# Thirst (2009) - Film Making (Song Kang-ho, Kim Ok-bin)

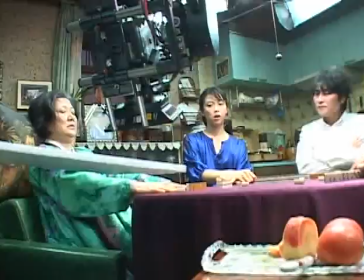62:26 제일 처음에 그 스콜피오 애들을 쓰기 시작한 건 이제
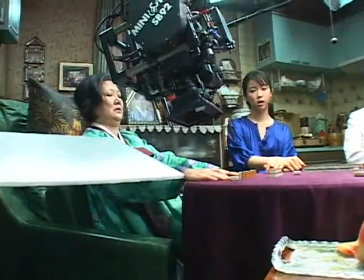62:30 마작신의 원형 테이블 때문에 그걸 갖다가 이제 그 장비를 쓰면 좋겠다고 생각을 했어요.
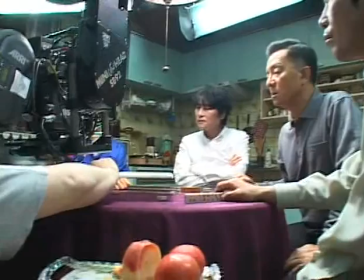62:36 그 이제 영화를 보시면은 뭐 카메라 사방팔방으로 많이 이렇게 팬을 하잖아요.
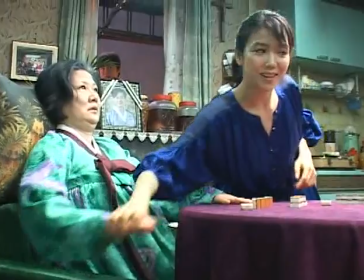62:42 근데 거기 테이블을 치우고
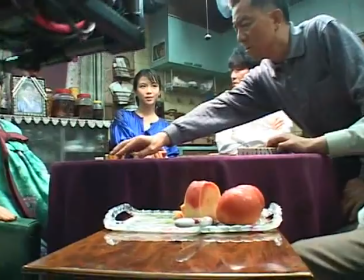62:46 거기다 카메라를 놓고 없는 테이블 위에서 사람들이 맞아가는 신용을 하면서 해서는 그게 한계가 있더라고요.
여기도 하나 있네.
그 보시면은 옆에 그 찬장이나 이런 것들이 서 있는데 그 위를 갖다 조금 뚫어서 거기서 이렇게 그 크레인 암을 뻘쳐서 펼쳐서 거기에다가 무인애들을 달아서 움직이면
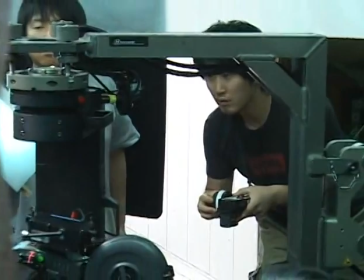63:09 안에 마작 테이블도 놓을 수 있고 그다음에 저희가 원하는 그 카메라 동선을 그때그때 즉흥적으로
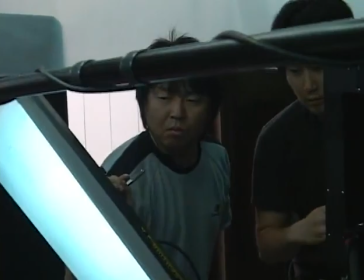63:17 조금 어떤 카메라를 가운데 놓으면 뒤에 수많은 사람들이 또 붙어야 되고 이러니까 그런 것들에서 자유롭지 않을까
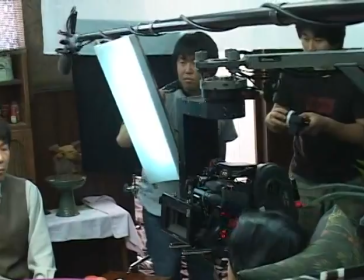63:24 생각해서 출발을 했던 게 영화 전체 뭐 90% 이상을 다 좀 쓰게
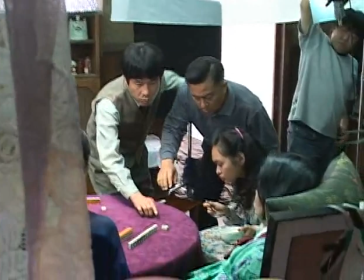63:31 배우들이 자유로운 동선을 가지기 위해서는 카메라도 그만큼
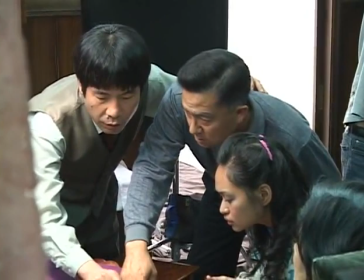63:36 높낮이부터 해갖고 그 움직이는 폭이 굉장히 자유롭고 또 순간적으로는 빠르기도 하고 느리기도 해야 되거든요.
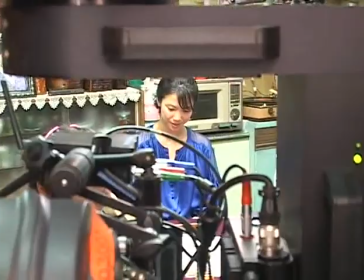63:43 근데 그게 일반적인 이동차에 올라 있어갖고는 특별한 어떤 제약을 가질 수밖에 없어요.
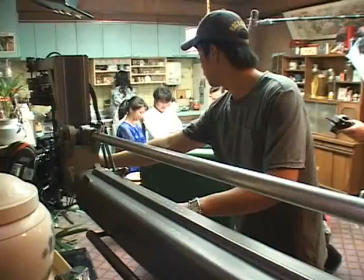63:51 근데 스콜피어 애들을 쓰면은 이 크레인 붐을 갖다 만지는 그립하고도 이제 무전기로 통화를 하면서 옆으로 좀 움직여 뭐
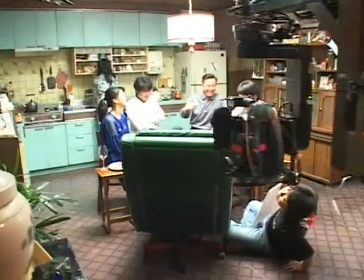63:59 조금만 뛰어줘 이렇게 이제 촬영을 하는 중간에 서로 얘기를 해 나가면서 앵글을 마음대로 바꿀 수 있으니까 네,
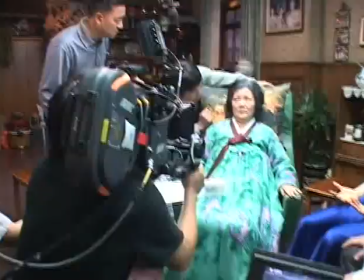64:08 그래서 아마 그게 되게 오래 갔던 것 같아요.
맞아요.
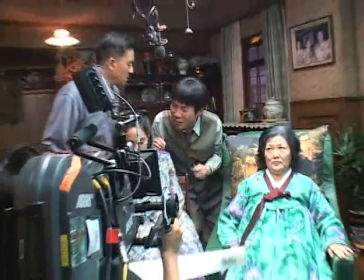64:14 그 봐 죽였다잖아.
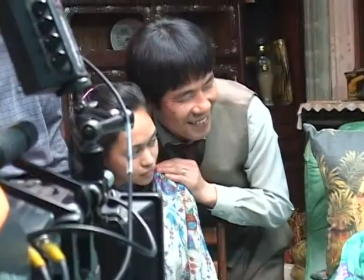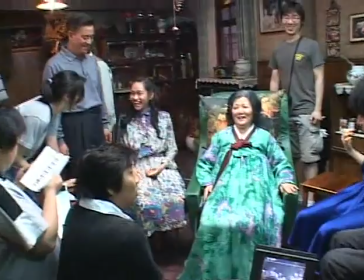64:25 선생님 너무 안 좋다는데요? 제대로
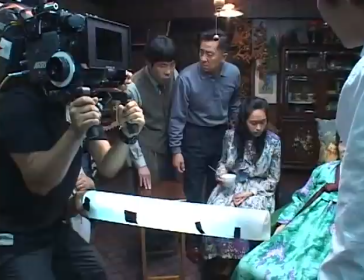64:32 보는데 다 죽여? 죽?
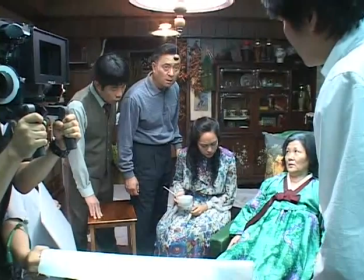64:40 죽? 다 죽여?
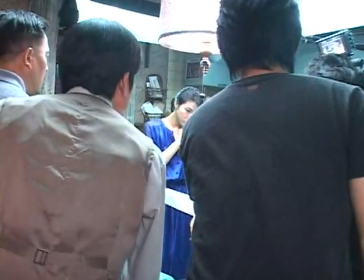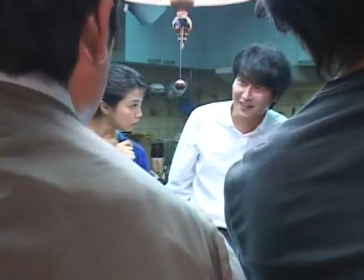64:49 안 그래도 이 요것 어머니 때문에 다 죽이 생겼어요.
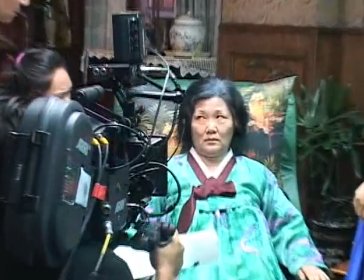64:57 Good. 죽였다. 라이사, 다 죽였지?
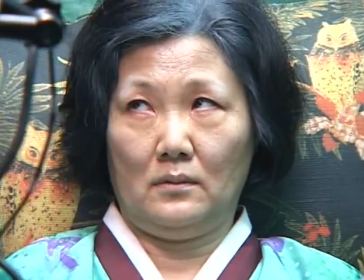65:06 아니라잖아. 그럼 죽였다.
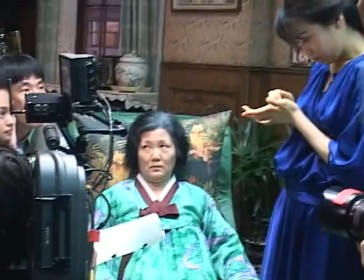65:13 맞아요? 그거 봐, 죽였다잖아.
가톨릭 신부의 이야기인데 이 종교 자체가 한국에
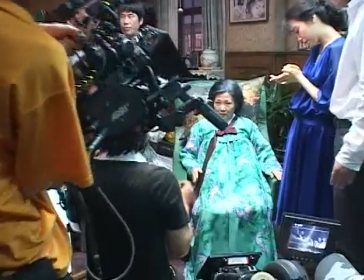65:21 인식된 지 뭐 백 몇십 년밖에 안 됐고 거기다 또 뱀파이어 영화를 만들려고 하니까
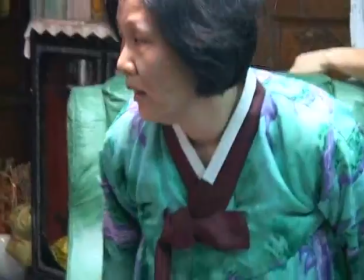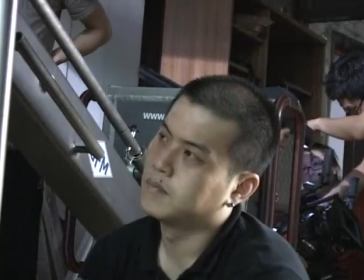65:32 그런 전통도 없고 한국 옛날 이야기 신화 뭐 이런데 그랬더니 그 이 영화를 바치고 있는 두 가지의 그 이념이라는 것이 카톨리시즘과 뱀파이어리즘인데 두
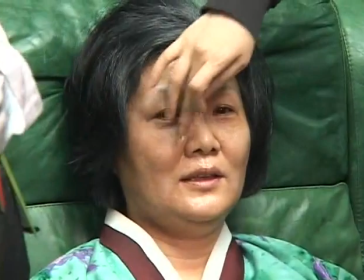65:51 사상이 다 이식된 것입니다.
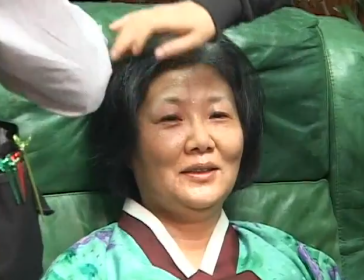65:55 그래서 그동안 한국에서 만들어진 뱀파이어
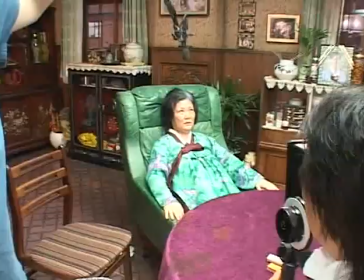66:01 영화들이라는 것은 그 문제를 해결하기 위해서
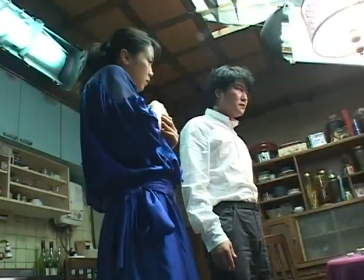66:05 무슨 드라큘라 백작이 뭐 관에 실려서 배를 타고 뭐 이렇게 들어왔다.
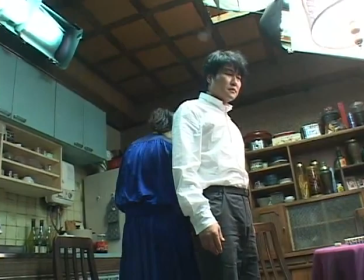66:14 그래서 깨어나서 한국 처녀들을 농락한다. 그래서 그런 역할도
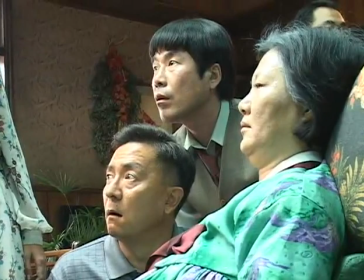66:23 주한미군 GI 병사들 중에 좀 잘생긴 사람들을 캐스팅하는 식으로 해결했습니다.